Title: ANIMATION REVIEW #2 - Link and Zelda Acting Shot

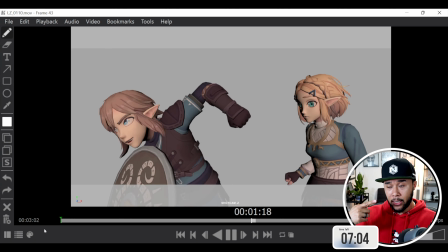4:09 And why does he actually shoot off, right?
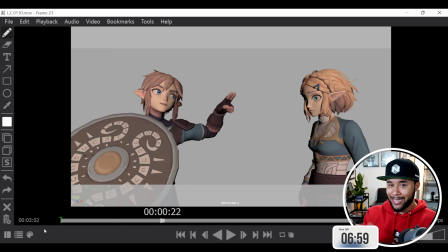4:11 So you can answer those questions by just basically having a setup to your scene that allows the audience to understand what's going on. So it can be Link coming into the scene, saying something, then saying goodbye and leaving. Could be that they already talking, right? And then he goes, all right, see you later, and goes off, right?
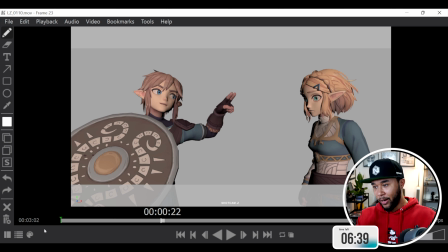4:31 Anything on that kind of like area, generic area of like making sure that you set up things before he goes like this and then leaves allows the audience to understand why he's doing this and leaving, and it gives the audience less of a chance to ask questions about what has happened, what's going on, I don't understand it.
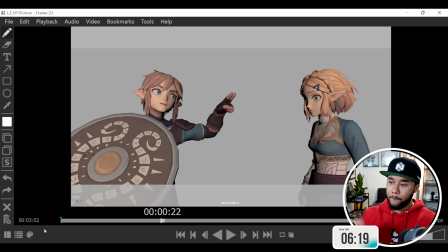4:51 So I'll leave it up to you to decide what that beginning is going to be, but you already have the middle of the story, which is this thing, and you have the ending when they just run off.
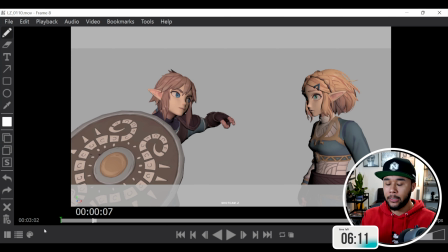5:00 So you just have to start the scene with something meaningful, right? So that's the biggest thing that you have to do in your scene, and something that you need to sort out. The second thing is Zelda. So in your Zelda animation, and I didn't see this until later,
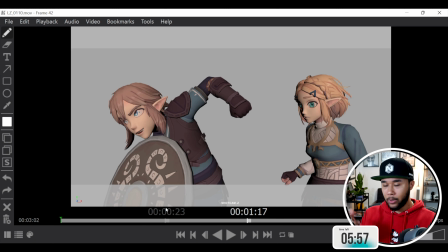5:14 until I saw it a few times, there's a double take that she does before Link leaves. And this double take is very important, but I think at the moment is misplaced.
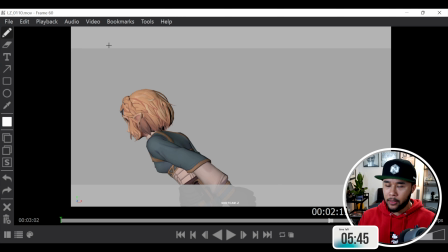5:25 You shouldn't be here, it should be towards the end. Because what happens is, at the moment, both characters are fighting for the attention of the audience, right?
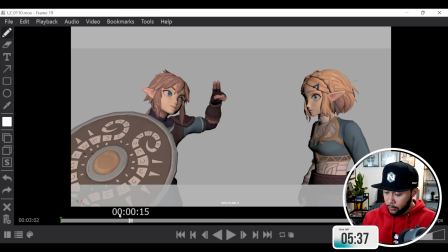5:33 And the audience is already with Link at this point. The audience is already here. So they're already looking at him, doing his stuff.
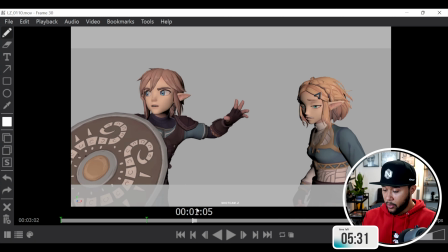5:40 So by the time he actually kind of like goes off and anticipates to go off, right?
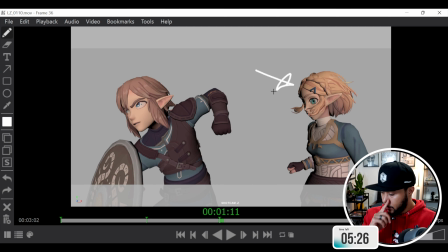5:45 They completely missed what Zelda has done here, right?
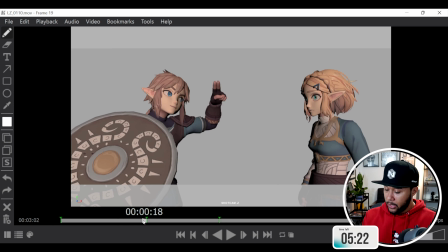5:50 Because Link is already off. So if you actually, it also kind of gives you food for thought, because you don't understand at this point why Zelda is doing a double take. What has she seen or thought of that made her go, what's going on, right?
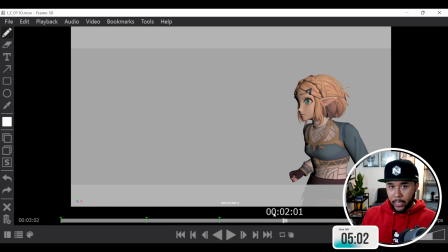6:07 So if you actually add this double take when Link leaves, it kind of gives it a much better place to be, because at that point Link already left. So it means that she at that point is maybe thinking, I didn't even see him go. Oh my God, he just left, and then she goes, right?
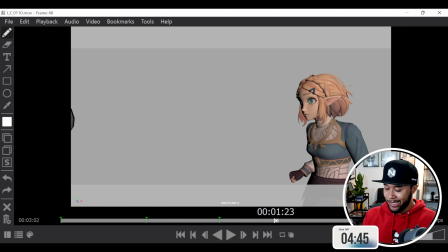6:24 So this is basically what you need to actually put it in. I think somewhere around here when he leaves, then at that point there's a double take, and then she starts running.
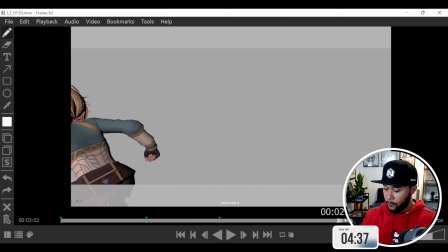6:33 I think that's a much better place to actually put it, which is really awesome. Now, there is actually something that you mentioned.
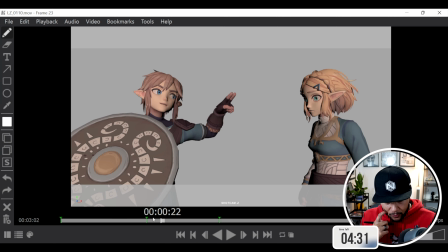6:42 Let me just looking at my notes. So I'm just looking at my notes.
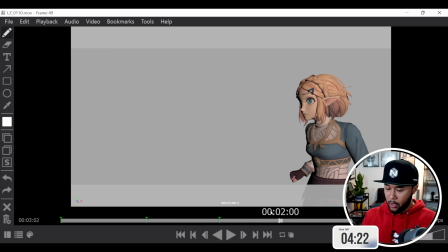6:48 Yeah, so there's actually something that you mentioned about your arms and going out of your scene, and it doesn't feel quite nice, doesn't feel quite fluid. And I agree with you. I think there's a few things missing. Normally, when it comes to leaving a scene,
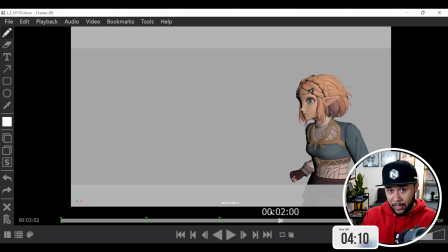7:01 it's normally to do with either not having enough frames for the audience to kind of like keep up with the leaving of the scene, or perhaps, you know, having limbs falling through or something falling through to make sure that the audience is kind of seeing that, okay, so he definitely left this way, so now I know that he's gone. And I think you have a bit of both.
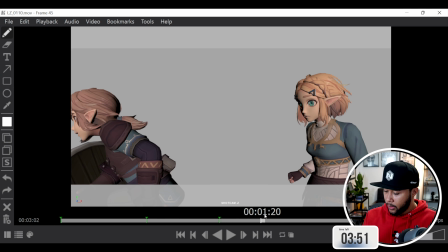7:20 So if you actually go into here as he's leaving, right, I think you have like, so this frame is fine, this frame is fine, but it's basically this frame right here, right?
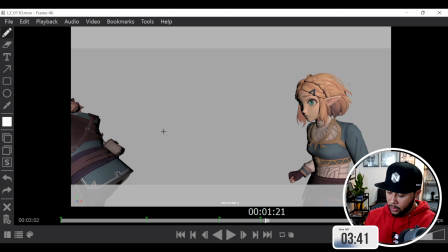7:32 Frame 1, 2, and 3.
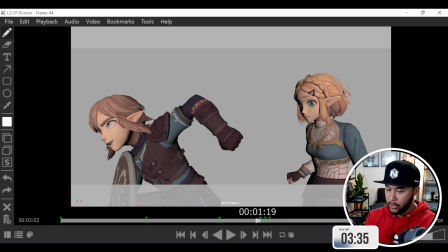7:35 Those 3 frames are the ones that are missing information, because what happens is that you have too much of a separation between your keys at this point, right?
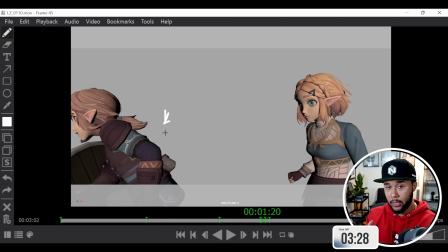7:43 It feels like the distance covered is way too big for the leaving. So you're leaving too soon, basically. So you need to make sure that those keys are slightly closer together.
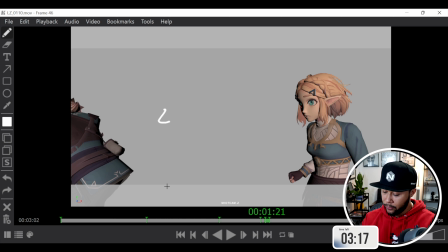7:53 Because like the distance between, like if you look at his butt, the difference between that and that is huge, right? And then it's even bigger when he goes off the screen. Like it should be something where he's here, and then there's another key around there, then there's another key around there,
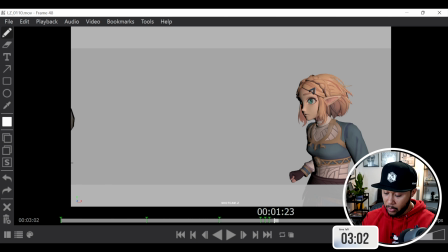8:09 and then around here, he should be around there, and then here, maybe you can still see a little bit of the ending of his
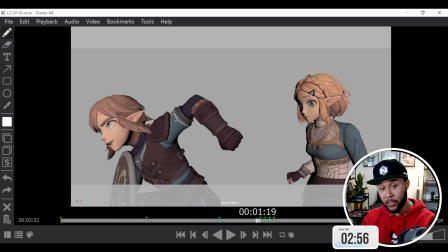8:17 body, right?